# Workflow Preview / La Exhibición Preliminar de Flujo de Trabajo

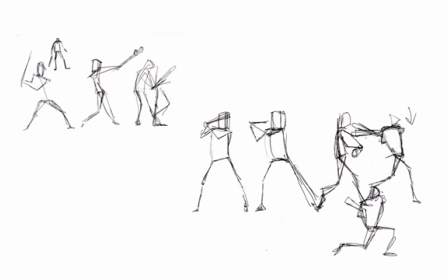0s
These are the drawings that I did for my shot. As you can see they're very messy but it doesn't really matter because they're only for you and they allow you to experiment with different poses and different ways of doing the shot.
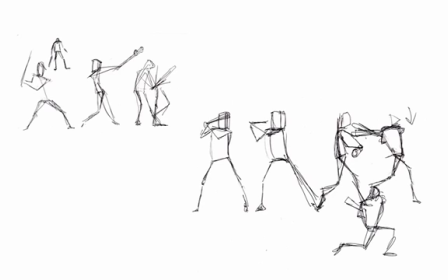14s
It's also very cheap to experiment because unlike in 3D you can easily rub things out and change things. If you find it hard to get ideas for how to do the shot, you can look at yourself in the mirror or you can even record yourself with video and try different things out.
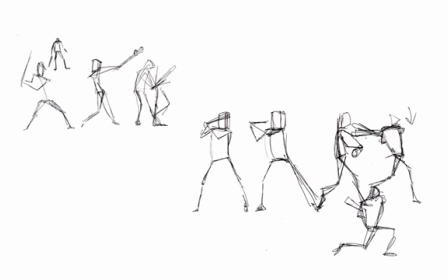35s
Before you move on to the next step, you should have a clear idea of what you want to accomplish.
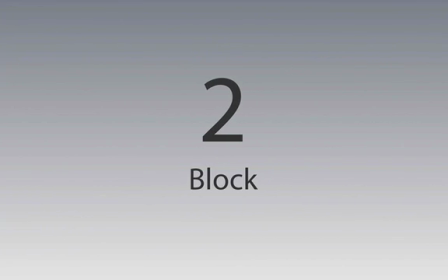42s
And now we can turn on the computer and do step two, which is the block.
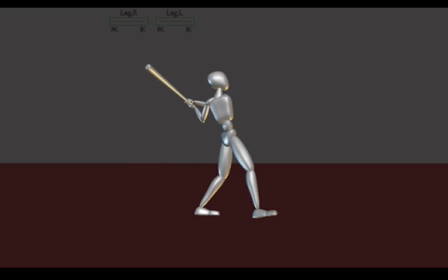48s
And here we're finally moving into 3D. You can refer to your thumbnails and plot in each main pose.
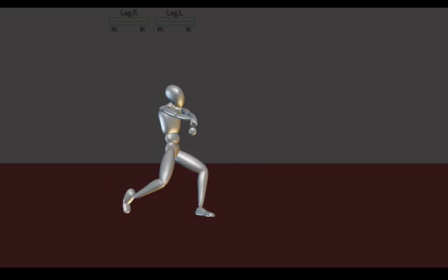58s
It's very important that you get these poses right at this stage, because it's hard to change them radically later. So take your time and make sure you have exactly what you want.
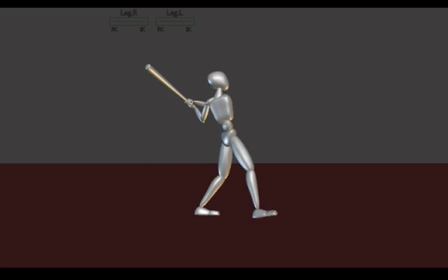70s
I'm using constant interpolation in Blender, which means that the computer isn't trying to fill in the blanks between the keyframes. times. You can see that these different poses are on the screen for exactly the same amount of time.
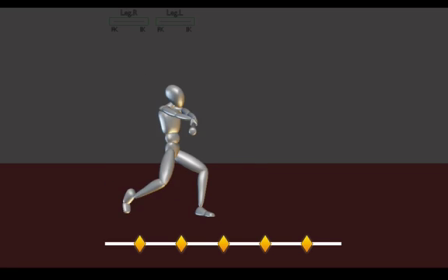83s
At the bottom this white line represents time and each diamond represents a pose.
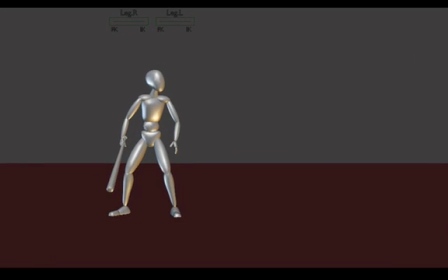90s
Now let's move on to the third step, which is timing. Here I'm taking the same poses but then offsetting them in time. Now you can see I've given the part where he's preparing a lot more time and I've made the hit very quick.
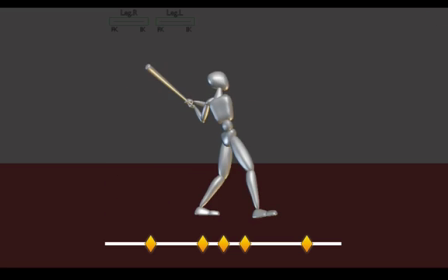107s
Good timing can be hard but you can refer to video material or also look at yourself in the mirror and see what you do.
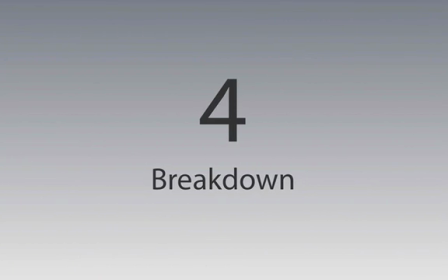117s
Now let's talk about the breakdown. The breakdown is an often overlooked step but it's very important for defining the movements of your characters. It defines how you go from one pose to another. And here I'm turning on linear animation.
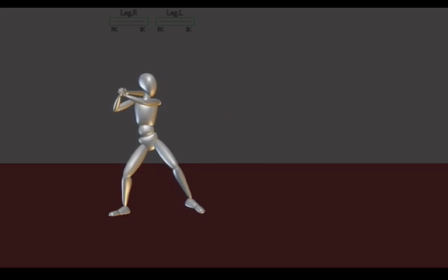136s
And you'll see I've added a little bit more definition to how he picks up the club in the beginning and also how he does the swing and settles at the end.
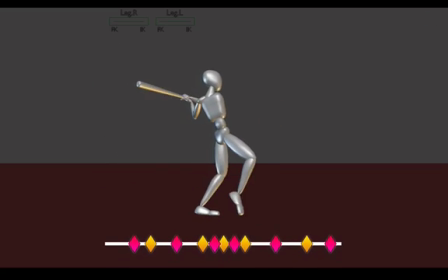146s
I'm still keyframing all the bones inside of the character. And here at the bottom you can see that the breakdowns are represented in purple and I've added a breakdown in between almost all of the yellow keys.
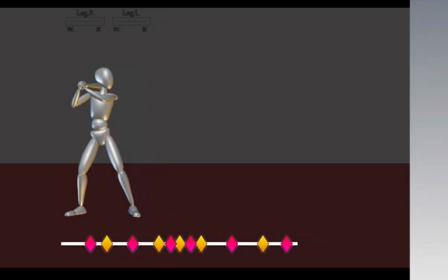161s
The animation is still very robotic however, so we'll fix that in the finaling step.
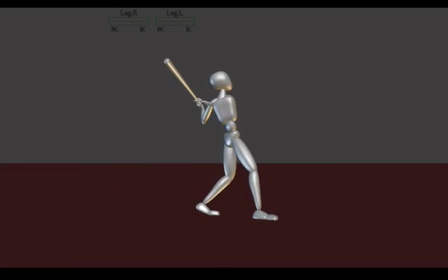168s
Now I've turned on Bezier curves and I've added more drawings or poses
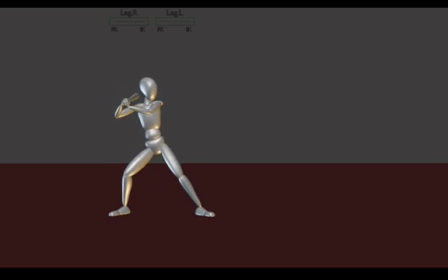174s
as you might say to fix the arcs and add a little bit more overlapping action, also smoothing things out and just giving it the right amount of snap. I've also added in some moving holes when he prepares to shoot, which means that the character doesn't stand completely still.
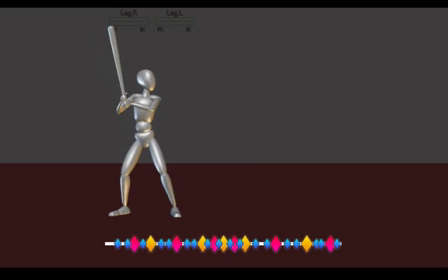195s
And here at the bottom you'll see there are keyframes now on almost every frame.
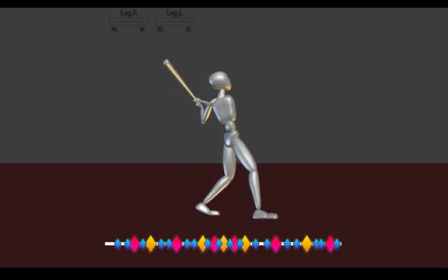199s
And that's fine because we've done things very structured so all these things I'm fixing and adding in, I won't have to go back and change later.
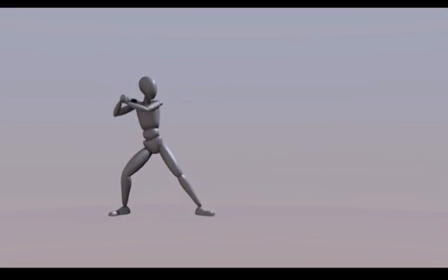208s
And just for fun, I've added a rendered version. The great thing about rendering it out is we can add motion blur, which just adds a little bit more realism to the scene.
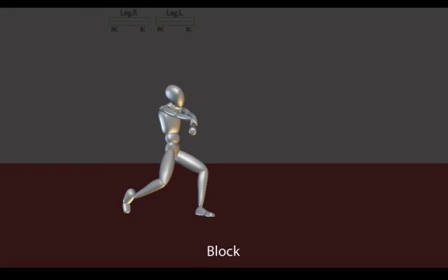223s
And now, to recap, this is the block, just the basic poses with equal timing.
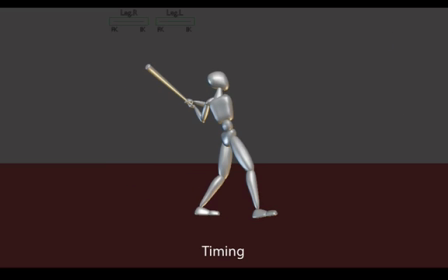230s
And now, the timing part, we're timing the pose, giving it the right spacing in between each pose. With a breakdown, adding more definition, how does it get between each keyframe.
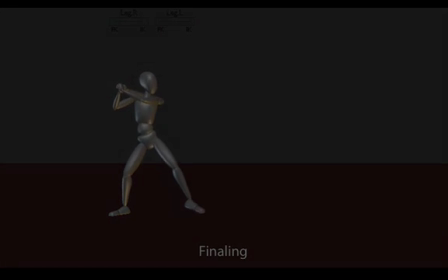244s
And finally, adding polish.